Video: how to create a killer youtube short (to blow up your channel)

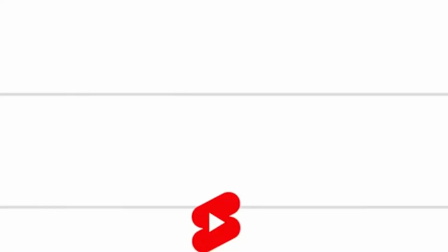(0:16)
This trick will help blow up your YouTube shorts even if you're starting from zero. And just one viral YouTube short has the potential to dramatically change your life forever.
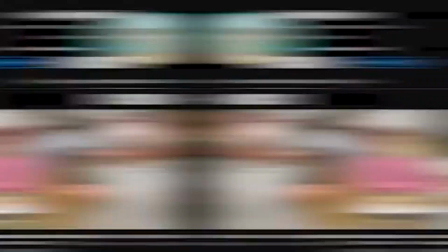(0:24)
There are loads of examples of household name creators who had one or two pieces of content blow up and put all of their other content on the map.
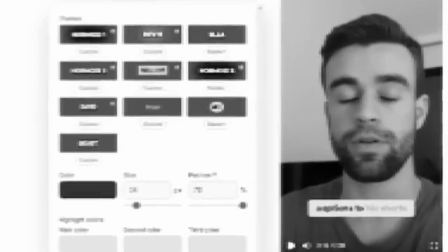(0:32)
And I want to show you a specific technique that almost all of these videos and shorts are doing that helps them blow up. Let me show you some examples of this technique in action to see if you can spot it. Now here are two educational shorts on screen.
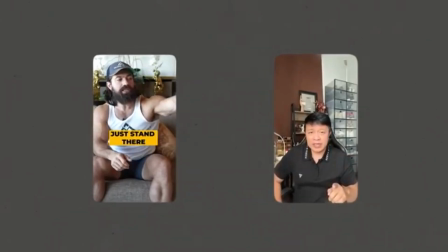(0:44)
And first, just by watching them for a few seconds, which one do you think has the most views?
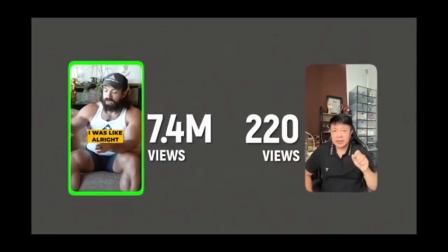(0:49)
If you said this one, you'd be right, or left, the one on the left. Here's another example.
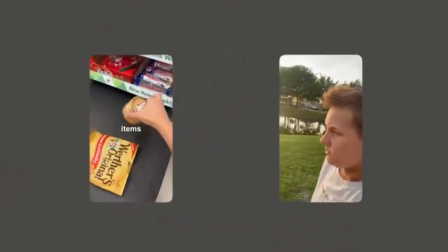(0:54)
These are two shorts from the vlog/IRL challenge niche. And this time, just notice which one your eye is more drawn to.
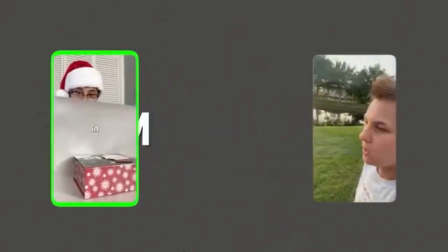(1:01)
Pretty easy to tell, it's the one on the left. And that also happens to be the viral one. Or how about this gaming short?
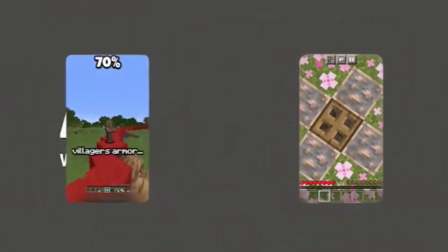(1:07)
I'm sure you can tell which one is the viral one, but can you spot which trick they're using?
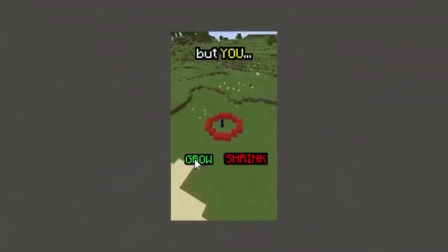(1:11)
Well, when I do this experiment with my students, they usually point out things like, the viral shorts have a lot more movement than the non-viral ones.
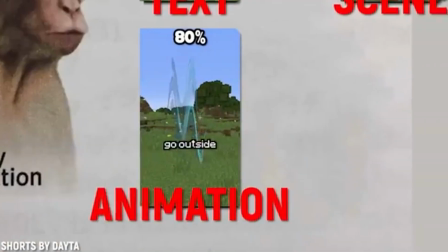(1:20)
The constant text, scene, animation, and overlay changes stimulate your viewers' minds,
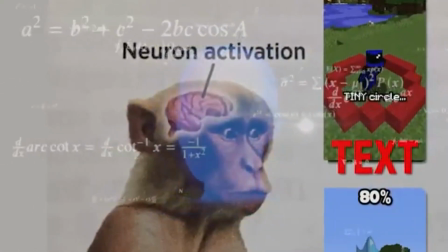(1:25)
which makes them less likely to swipe past your short, and that right there is what's crucial to going viral.
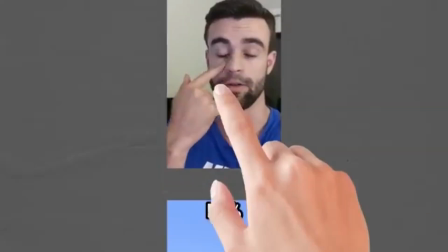(1:31)
Because when someone only watches a small percentage of your short and then swipes past it, it sends very negative signals to the algorithm,
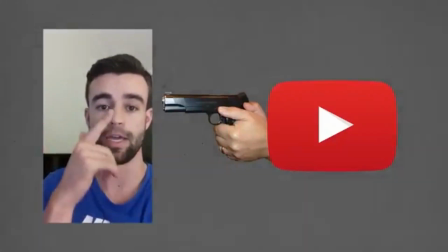(1:37)
meaning the algorithm's not going to promote your short to more people and you're not going to get many views.
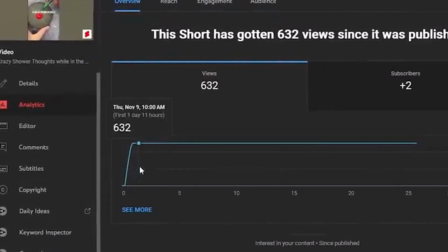(1:42)
And this is true whether your shorts are dead on release, or sometimes they might get a couple of views in the beginning, but then you get that L graph of death where they just die and never see the light of day again. Now let's be honest, this is all pretty common sense stuff, and even if you haven't heard this articulated before,
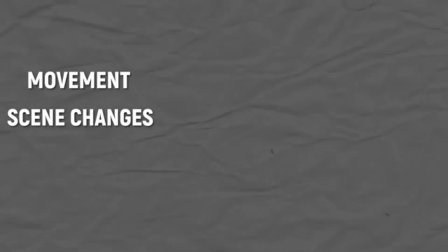(1:55)
you probably intuitively gathered that more movement, more scene changes, more text, more animations is going to lead to a higher average view duration,
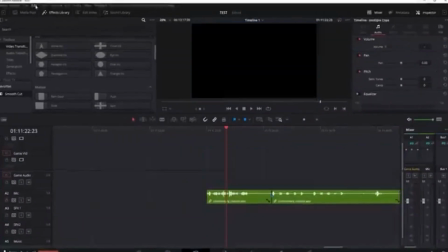(2:03)
so people watching your short for longer and more views. The problem is, editing all of those things takes a hell of a lot of time.
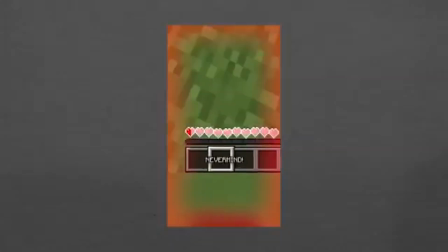(2:09)
Particularly, one of the most time-consuming things to do for these shorts is to add word-for-word text and animations.
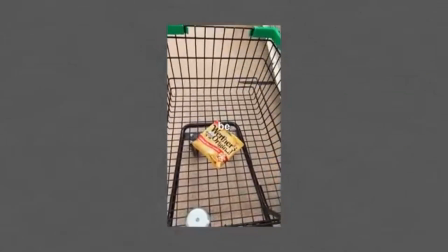(2:15)
It's really easy to do, and all the viral shorts have it, but when you actually try and do it, you'll probably find that it'll take hours. But I just recently found a loophole where you can subtitle, animate, and add B-roll automatically to all of your videos in just one click.
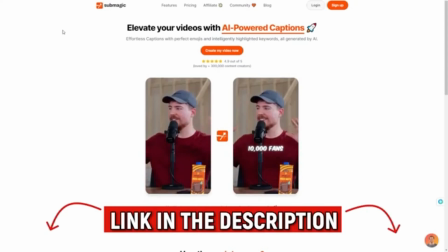(2:27)
So let me show you how to do that real quick. So, you want to go to the link in the description, and it's going to take you to this website, Submagic.
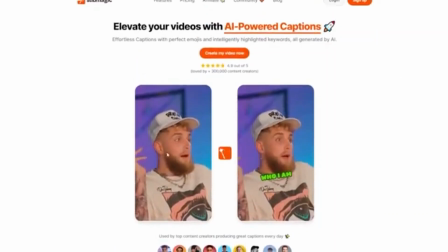(2:34)
And right off the bat, you can see a visual example of what Submagic does.
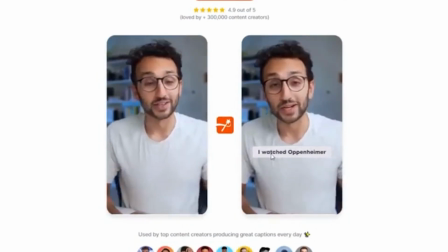(2:38)
You upload your clip, like here on the left-hand side, and then it's going to add in text automatically with all these different animations and fancy stuff.
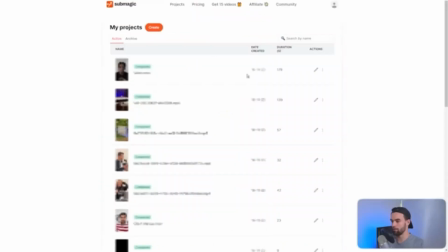(2:46)
Now, when you log into this tool, you're going to be faced with your My Projects tab. So let me just create a new one from scratch. So you're going to hit on Create, then we're going to click here and select a short or shorts.
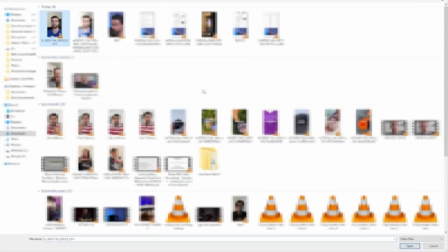(2:56)
Now, you can upload multiple shorts at the same time, but I'm just going to do one for now.
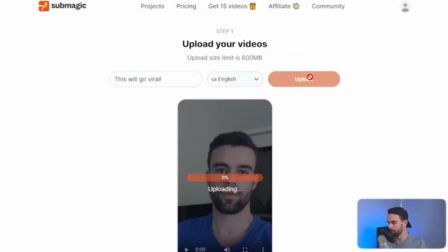(3:00)
We're going to name our shorts, and then we're going to hit Upload. Then after it uploads,
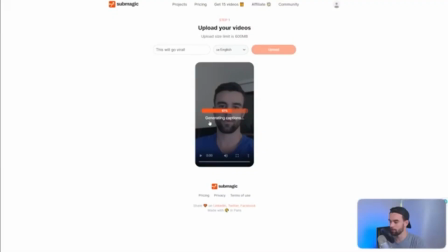(3:06)
which if you have Australian internet like me, will probably take you 4 hours, it'll go through this second upload process where it says generating captions. What it's doing is transcribing your entire video and adding those word-for-word captions we saw earlier. Now, transcribing videos and adding captions isn't exactly a new thing, but doing it accurately is. A lot of these tools I've tried promise to be able to automatically subtitle your videos. When you actually upload your videos there, they get all the words wrong and you spend half your time fixing everything.
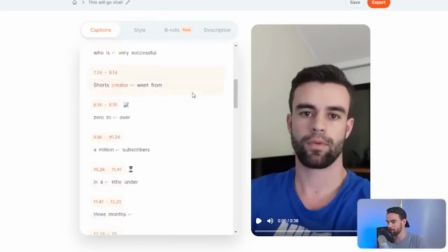(3:32)
Not Submagic. As you can see, if we scroll through this video, it has got pretty much every single word right here.
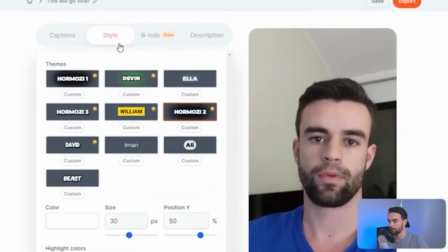(3:38)
Now, the first thing we're going to do before we even watch this short is come across to Style, and this is where you can choose what subtitle style you would like.
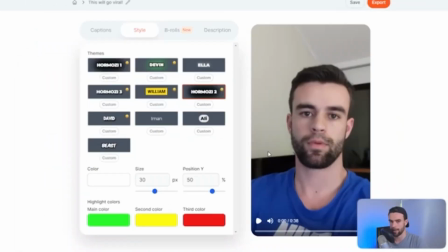(3:46)
So for example, you could do an Alex Hormozy style.
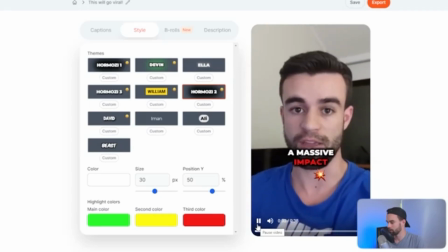(3:50)
You can see it adds in automatic color changes, automatic transitions, automatic emoji animations, everything.
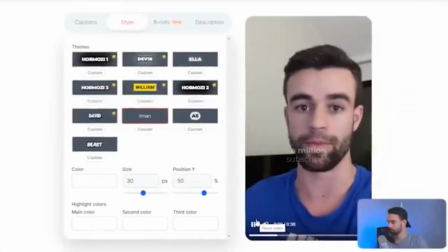(3:55)
You can also do Mr. Beast style, or if you prefer something a bit cleaner, you can do something like Iman Gadzhi.
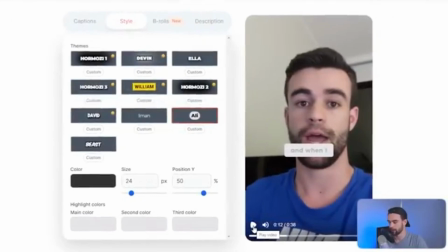(4:01)
I personally like the Ali Abdal one. I like the background rectangle, makes 100% sure that your text is going to be readable off the background.
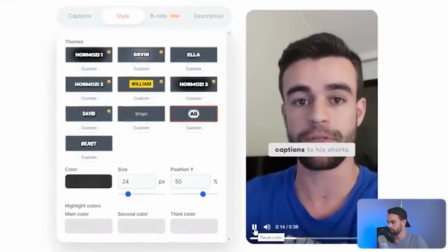(4:09)
I also like the sort of filling in animation here. It's enough movement to keep your mind hooked, but it's not so much that it sort of feels tacky.
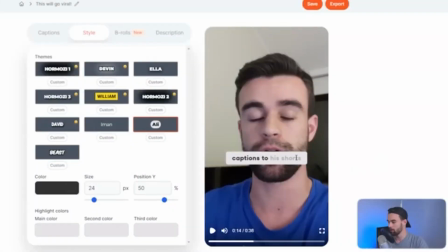(4:16)
So I'm going to go with this one. Now, I probably don't want my captions right over my mouth. So what I'm going to do is come to position here, and I'm going to drag this down, maybe to just there.